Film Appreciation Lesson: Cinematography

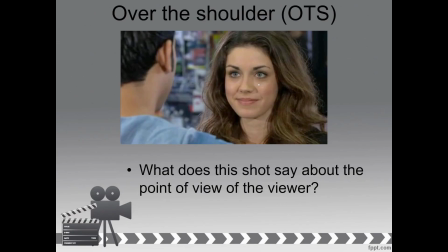[12:19]
Well, essentially, we feel like we're this guy, and she's looking at this guy, but there's something else going on here, too. We could see the same shot in what would be called a single, meaning she would still be there in a close-up, but this guy would not be within the frame.
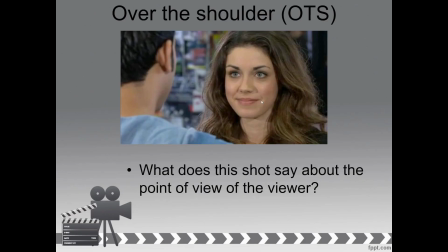[12:35]
By including both of them, we establish a connection between the two characters. There's a very literal connection that they are close together, and we can understand the proximity of each character, which character is where in space.
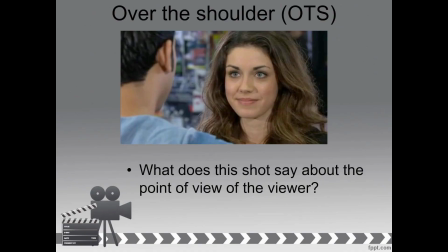[12:50]
So when we flip around, we'll understand how close this guy is to this girl based on what we just saw with this shot. But also there's a more subtle symbolic meaning to this sort of thing,
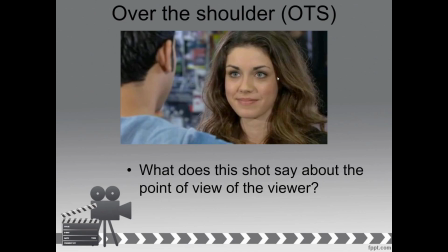[13:01]
where these two people have an established connection that isn't just like a physical connection where they're just next to each other. Instead, it kind of looks like they're friends or they are romantic partners or something like that. They share the frame together, meaning that there's some kind of harmony there.
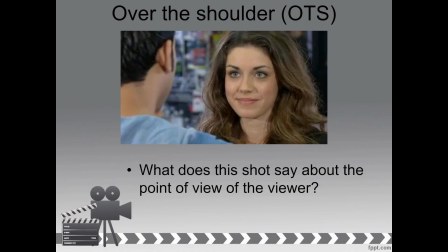[13:20]
Now, if we saw them both in singles, that could just be that they are just meeting, or maybe they aren't friends. But this is not an all-encompassing rule. So it certainly depends on what kind of film you're watching and what the filmmakers chose.
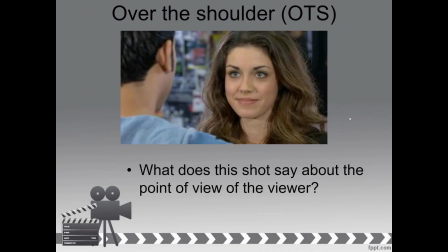[13:38]
But typically we do see that kind of thing when they choose whether or not to use an over-the-shoulder shot or a single in their edit.
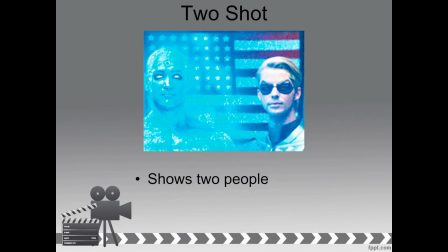[13:47]
So this is a two-shot. Essentially, a two-shot just shows two people within the frame. This could be a close-up like what you're seeing here, or a medium shot. Two-shot includes two people. A three-shot would include three people.
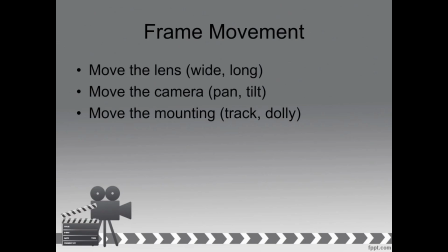[14:05]
Beyond basic composition, we have frame movement. How we can move the frame that you're seeing, we can do that in various ways. So you can move the lens itself, meaning that if you have a certain type of lens,
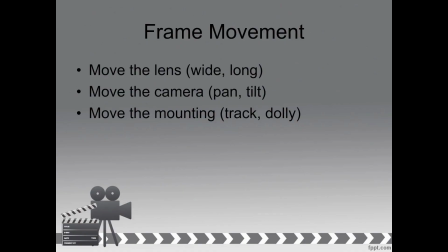[14:18]
you can move from a wide shot to a close-up in a single shot without moving the camera itself. This would be called a zoom in. Likewise, you can zoom out if you want to move from maybe like a close-up to a wide shot or anything in between.
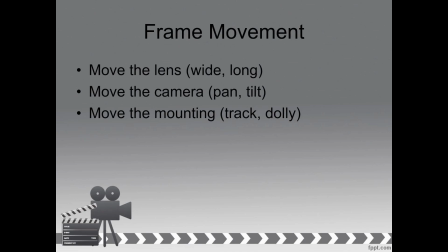[14:34]
You can also move the camera itself, and you can move the camera in a few different ways. If it's on a tripod, meaning like a stand for a camera, tripod meaning 3 legs stand, you can pan it, meaning basically like pivoting left and right, or you can tilt, pivoting up and down,
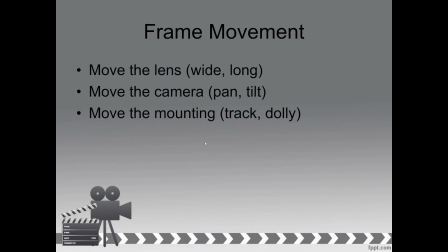[14:52]
or you can move the mounting. Essentially, you're moving the camera again, but this time moving in a different way. So if you move the camera by putting the camera on a set of wheels and moving it in and out, that would be called a dolly in or a dolly out.
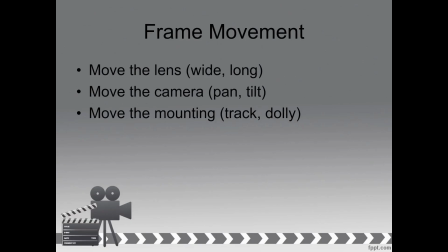[15:12]
Likewise, you can dolly left, dolly right. You can do a radial dolly, dollying in a circle. There are many types of dollies. Essentially, any way that you can move on a set of wheels, there is some kind of dolly movement for that.
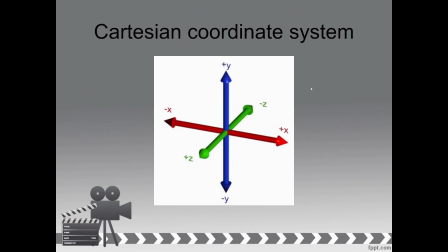[15:26]
So this is the Cartesian coordinate system, which you don't really need to know about, but it helps us understand some things with camera movement. So if we're moving on the x-axis, we have the options here for a pan.
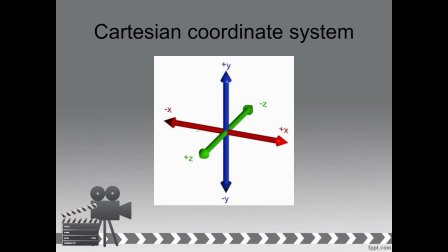[15:40]
You can pan left, pan right if you're on a tripod, or you can dolly left, dolly right if you're on wheels. Now, the y direction, we can tilt up and tilt down on a tripod, or we can do what's called a jib or a crane shot,
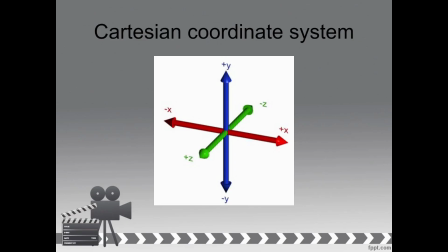[15:57]
meaning that the camera is on essentially like a big arm that can lift high into the sky or come down from the sky to somewhere down low. Now, if we are moving in the Z direction, we have a couple options here.
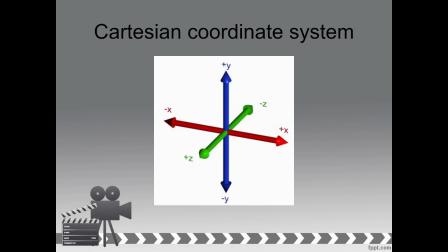[16:12]
We could be dollying in or dollying out, or we could be zooming in or zooming out using the lens.
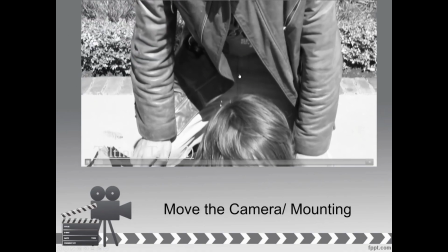[16:21]
So let's take a quick look at these things in motion. This is what's called a tilt.
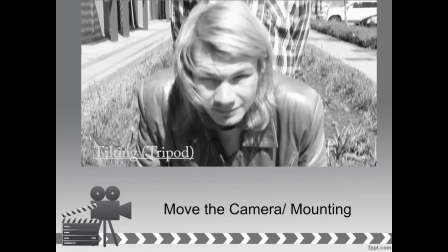[16:26]
We are tilting up.